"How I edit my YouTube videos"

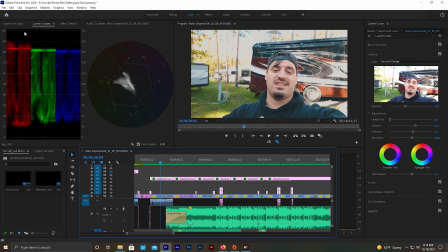Now, if you look over here, and like not a lot of people are going to have these color scopes, but this is white, and past 100 you lose detail, and past 0 you lose shadows. So a trick to make it look kind of pretty cinematic is to
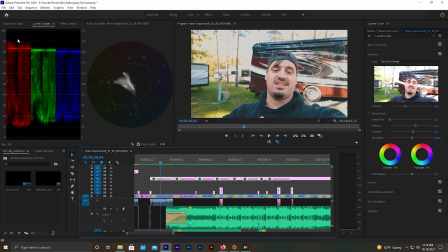raise your shadows up so they're kind of faded, and lower your whites until they're kind of faded, and it gets kind of this cool faded look.
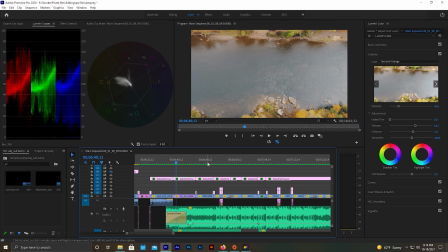I also have a teal orange LUT applied, and I've lowered the intensity at different points. But that is a trick Hollywood uses a lot. They use kind of teal in the shadows and orange in the highlights.
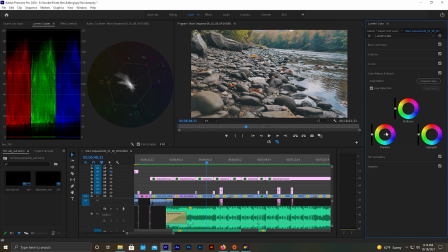So if you have something where you can add color, like here in your shadows and highlights, you can add, you know, like a teal blue to your shadows and add some orange color to your highlights,
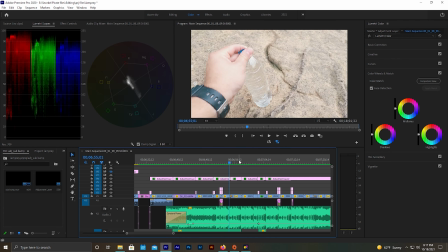and that's gonna make it look more cinematic. But I have a LUT that just does that, and I just raise or lower the intensity. And you know, I played through this, and I had the colors were good, the music was good, and I thought I could do better.
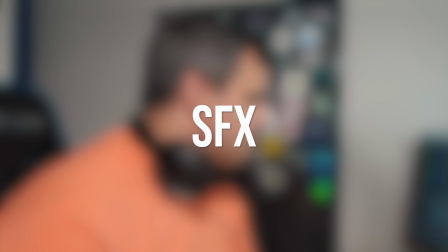And the way we're gonna do better is sound effects. If we play through this, check it out.
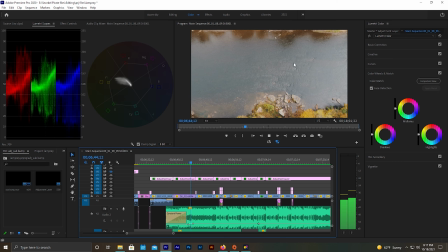You hear the stream kind of far away, and then when it goes to the riverbank here, it's louder because we're closer to the water.
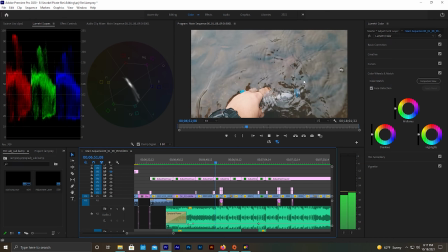That's on purpose. You hear the bubbles going in the bottle.
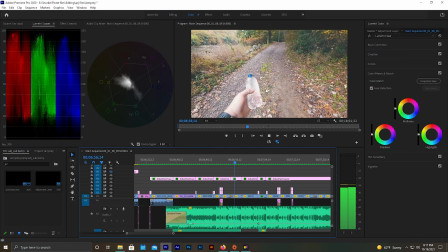You hear the cap going on. I flip the bottle, catch it. You can hear a thud.
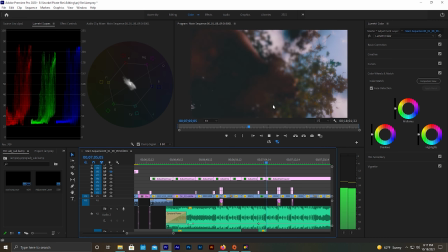You can hear the coffee grounds hitting the camera lens. You can hear me screwing on the jet boil.
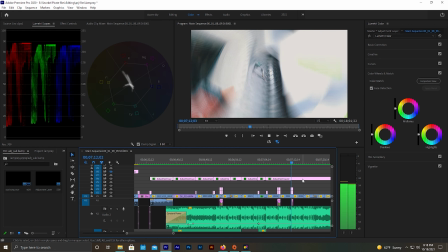You can hear the water going into the cup. Now, all this was done in post.
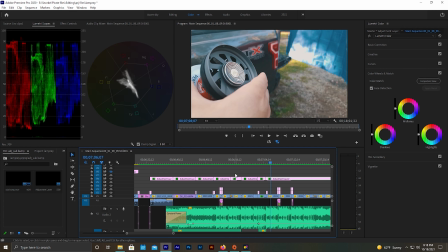These were not the actual sound effects. These were all added. These are sound effects from Epidemic Sound.
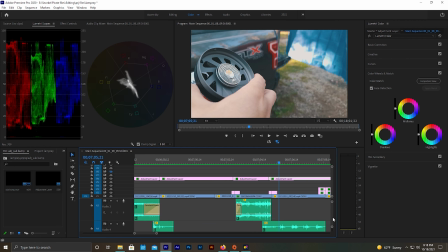This one was cool because I actually had to slow down the sound from this, and it just happened
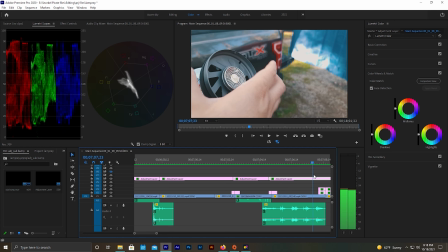to match perfectly right where it sat to me spinning it, and it was really cool.
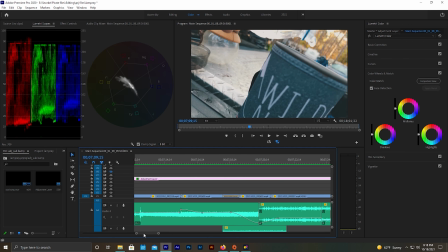I like this one. This is one of my favorite audio ones of the whole thing,
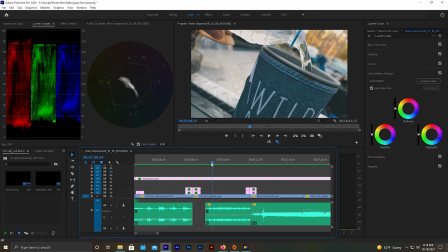because you see the water, and in frame, the water goes from right to left. So I panned the audio to be a little more prominent on the right side, slowly transition over to the left side and be more prominent when it ends on the clip on the left side. So it adds this cool little element. It kind of adds to the illusion because you're seeing the water move right to left, and then you're also hearing it. Even if you don't actually like register that you're hearing it, it's happening, and it really sells. It just sells the effect, and it's amazing. This is another fun one.
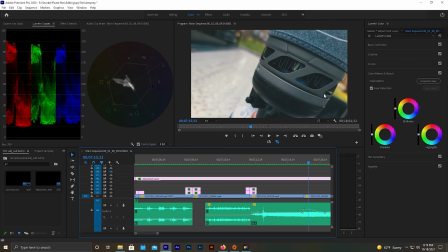I like this. And then as soon as it moves here, you can hear it gets louder because we're closer,
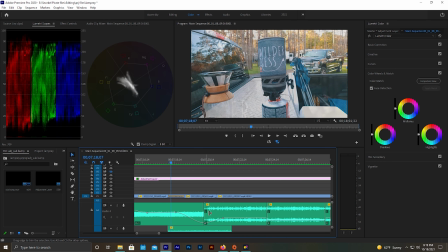and then I have it drop down in volume as it moves away from the camera. And that's another way to kind of sell your sound effects, is to just make sure you're blending them properly. So yeah, I mean, that was like a lot of fun for me. I really love doing this little B-roll segment. So that's like the main thing for the B-roll, is make sure you're telling a story. Color grading, if you have access to something that will do the color grade, so you can kind of fade the whites and the blacks, add some teal to the shadow and orange to the highlights, filming in the right frame rate, the sound effects help. Another thing is slowing clips down. Now, if you're at 24 frames a second, it's kind of hard to slow things down. It gets weird. At 30 frames a second, you can slow things down in the program a little bit, and it makes it look kind of smoother.